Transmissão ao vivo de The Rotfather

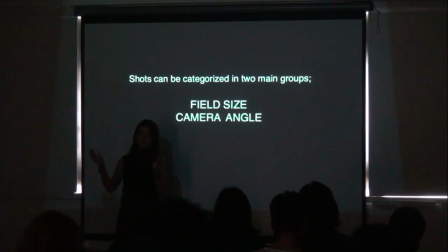So what is the size of your field of view, or what angle is your camera set up on? Now, in order to understand field of view, we all have changed our focus on a camera, right? The focal length, and that gives us, or we've used different types. Even if you're working in CG, you've used different types of lenses in a camera, right? So you've used a narrow or a long lens or a wide lens. And the basic crux of that is that a wide lens will give you a wider spread of a shot,
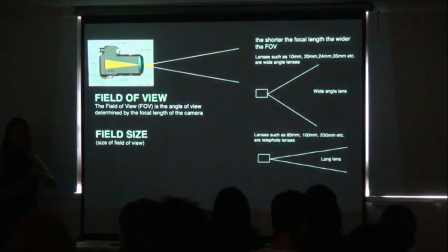so you'll capture more information, and then with a long lens you'll get into a detail,
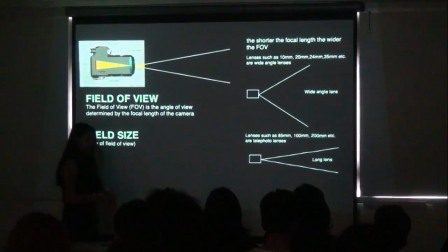so more of a close-up of a shot. Do you guys know this production?
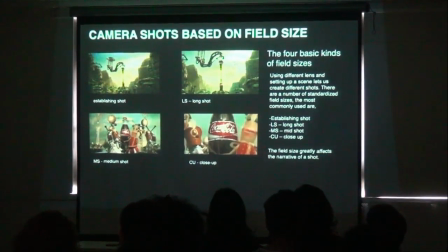Yes, of course you know this production. So if you guys think about how that story was told, right about the first rising incident, the story starts with the guy who puts that coin in the vending machine, right?
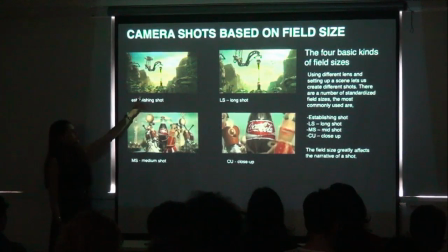And then those are long shots. But right when they introduce the main story, this is an establishing shot. And the difference between an establishing shot and a long shot is that an establishing shot gives you the whole scenario of what that space looks like.
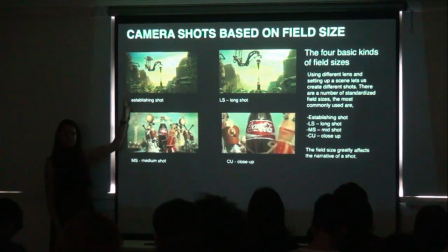So it tells you in detail what the environment your hero exists in.
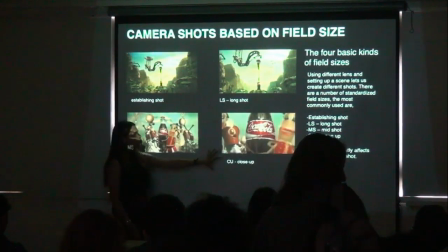And then you have a medium shot, and a close-up shot makes you feel really connected to your hero.
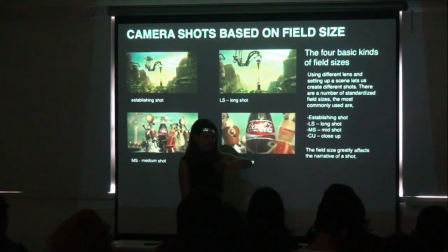Now, I am looking at the time and we are running a little late, so I'll show you
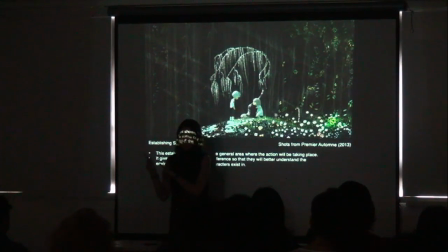2 minutes of this production. Okay, well, I won't show you the entire production. Why? Because we'll go majorly over time, and it's a 10-minute long production. But I highly recommend that all of you should watch this film because it is absolutely stunning.
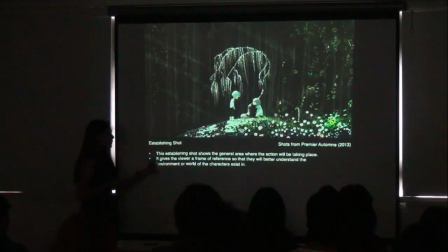And right over here is an example. So it's called Premiere Autumn. And this is an establishing shot where you can see where this character comes from. So you can see his environment, which is dark and desolate and cold.
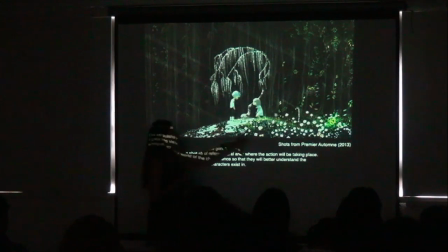And then you can see the girl's environment, which is warm and there's a lot of vegetation and it's cool and it's inviting and soft.
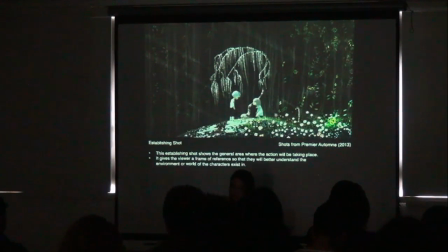And the difference between an establishing shot and a long shot is right over here.
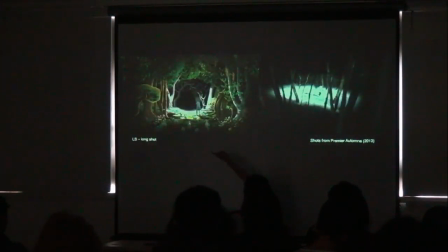So you just see the long shot of the girl in her environment walking into that cold, desolate place. Right over here we see the character in his sort of establishing shot, which is a long shot,
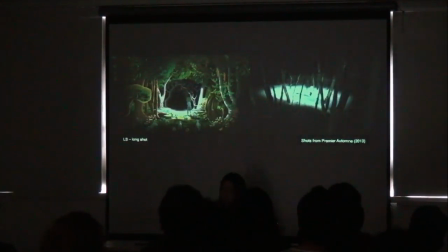and you get a glimpse of his world. But an establishing shot is a glimpse of that entire world. Okay? I'm going to show you, what did we say, 2 minutes.
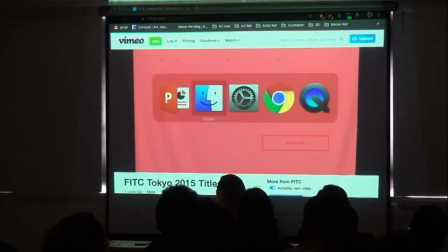Okay, Chrome, where are you, Chrome? All right.
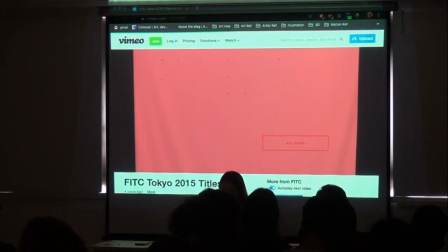All right. So yeah, it's a 10-minute video.
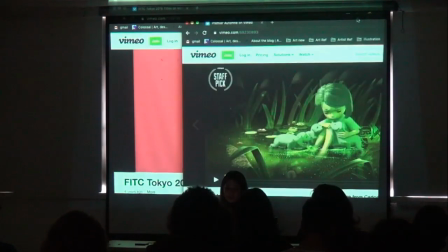Unfortunately, we won't have time for it, but we can watch a little bit.
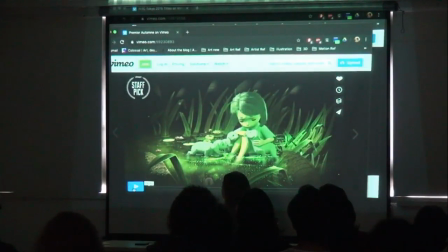So.